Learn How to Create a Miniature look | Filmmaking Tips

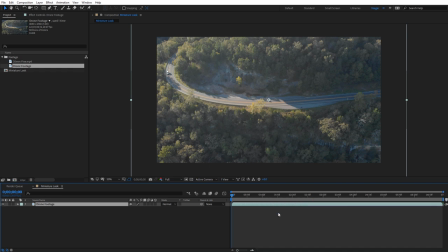245s
I'm gonna right click on the work area and select trim comp to work area. Now let's right click on our footage and select pre-compose. I'll name it footage and select move all attributes into a new comp and then select OK. To complete the stop motion look on our footage, we need to lower the frame rate of our composition.
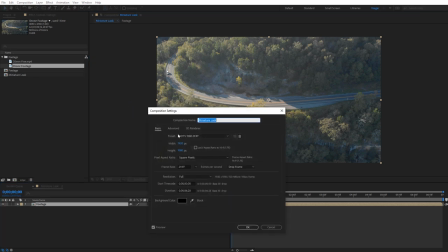265s
So just right click outside of your footage and select composition settings. Then set the frame rate to 12 and click OK.
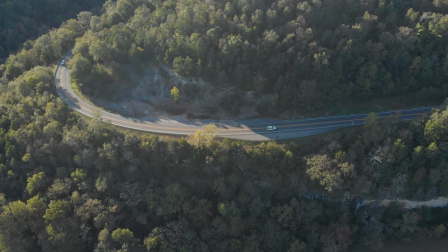274s
Now if we preview our footage, it's gonna have a fast and stutter feel to it. The speed helps sell the feel that everything is mini, and the low frame rate kind of helps sell the feel that everything's moving frame by frame.
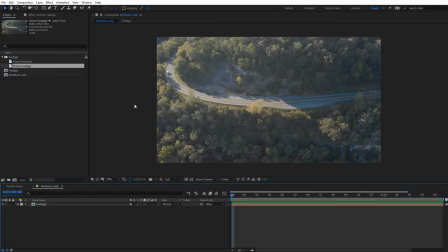286s
This is also why it was important for us to film in a fast shutter speed. Next, let's juice up the color, create an adjustment layer, and then apply the Lumetri color effect.
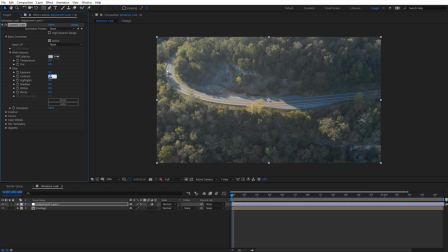299s
Under basic correction, I'm gonna set the contrast to 40 and the saturation to 140. This will help give everything more of an unreal plastic painted look.
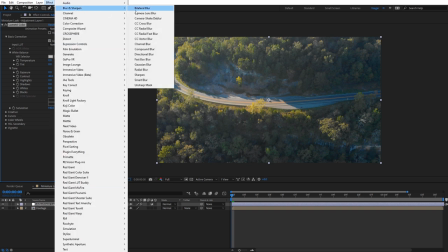312s
Something else that I like to do is add an unsharp mask effect. Set the radius value to 3.
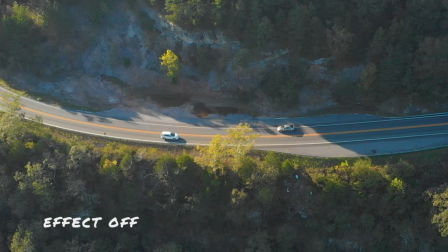318s
This again just sharpens up some detail, but I really like how it emphasizes things like reflections in the scene, again helping mimic a glossy painted surface.
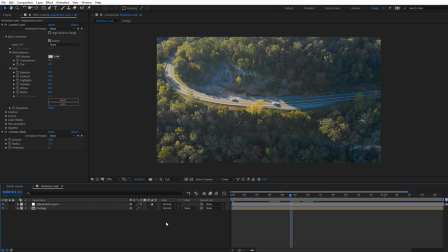328s
Next, we need to add our blur effect, but instead of using a mask with our blur, we're gonna use a gradient ramp.
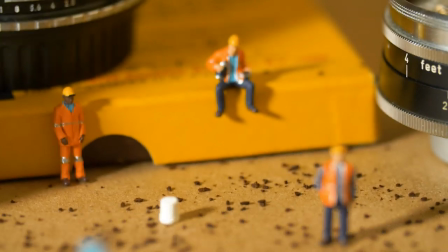334s
This will give us much more realistic blur falloff and things like bokeh.
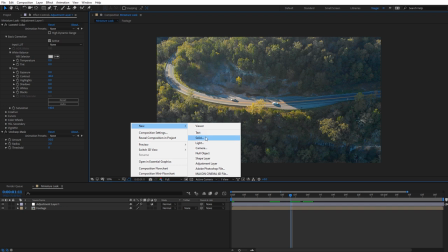338s
First, we need to create a new solid, make it comp size, and then click OK.
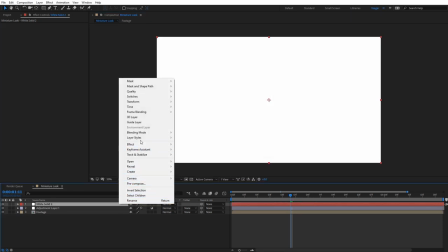345s
Then right click on the solid and navigate to layer styles, then to gradient overlay.
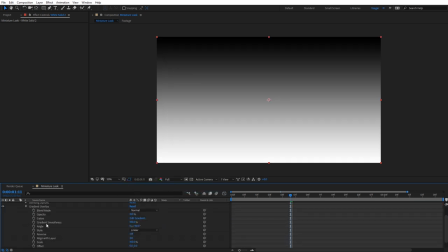353s
Then under the gradient overlay settings, change the style to be reflected.
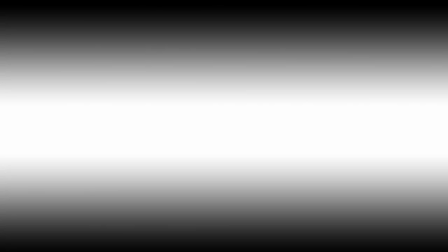360s
Think of the bright white area as the part of our footage that's gonna be in focus, and the black area is gonna be out of focus.
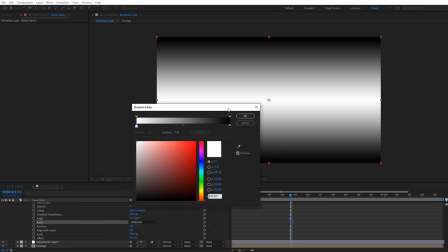367s
Under the colors setting, you can adjust how harsh you want the falloff to be by adjusting the bottom black and white sliders. I'm gonna bring them both in a little bit.
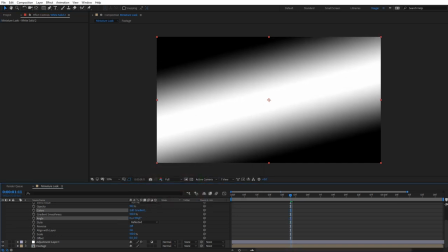381s
You can also adjust the angle of the gradient or the position if you need to move it around to line it up better with your footage.
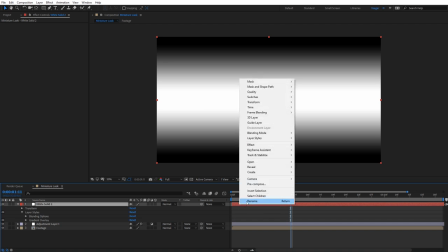388s
Once you have your gradient set up, go ahead and right-click on that solid layer and pre-compose it. I'm gonna name it Ramp, and make sure you move all attributes into that new composition, and go ahead and click OK.
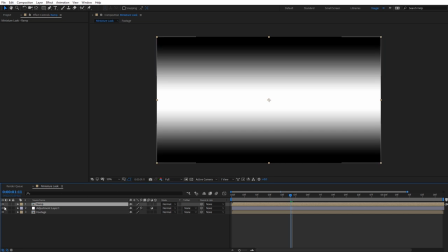399s
And then we can turn off the comp visibility by clicking on the eye icon.
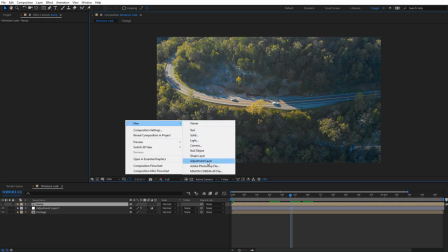403s
Now we need to add our blur, create a new adjustment layer above everything else, and apply the effect Camera Lens Blur. Now just a heads up, Camera Lens Blur is gonna render much slower than the other blurs that are in After Effects, and that's kind of the cost for a more realistic looking lens blur and bokeh, and it's also gonna allow us to use our gradient ramp as a blur map.
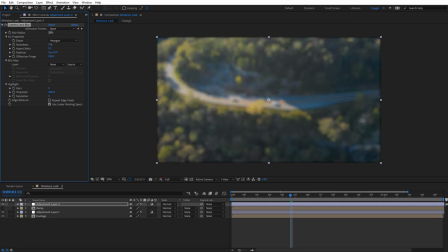428s
Set the blur radius to something like 20, then also check on to repeat edge pixels. Under blur map for the layer, go ahead and select the ramp comp that we created, and then check on to invert the blur map.
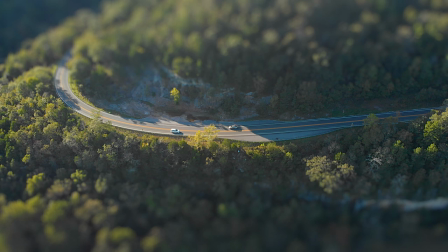443s
Now we can really see our miniature scene take shape,
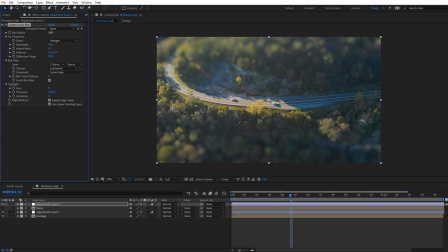446s
and you can continue to adjust settings like the blur radius or adjust the iris shape, which will change how the bokeh looks. Also like the subtle look that you get when you increase the diffraction fringe. Now one final thing I recommend doing is adding some film grain on top of your footage.
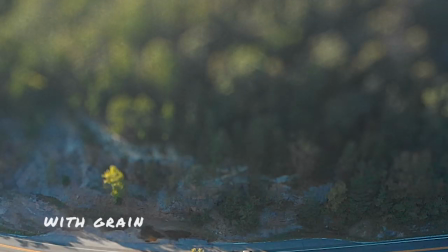464s
The grain will accent nicely with a blurry background, and it just adds a bit more realism to the bokeh.
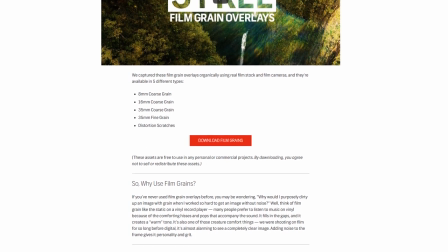469s
And luckily, Shutterstock has some really nice film grain overlays you can download for free.
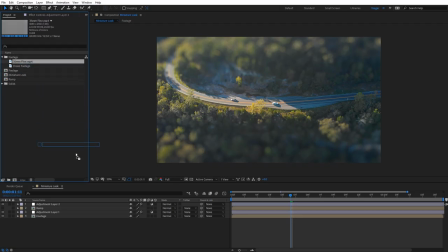474s
I'll link to those on the blog post. Just drag and drop in the film grain footage and set the blending mode to overlay.
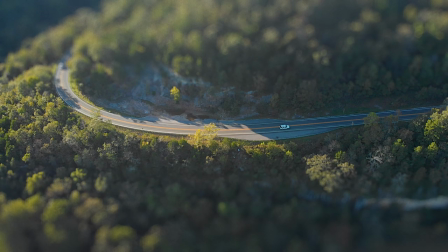485s
And that completes our miniature scene. All right, guys, hopefully you enjoyed this tutorial.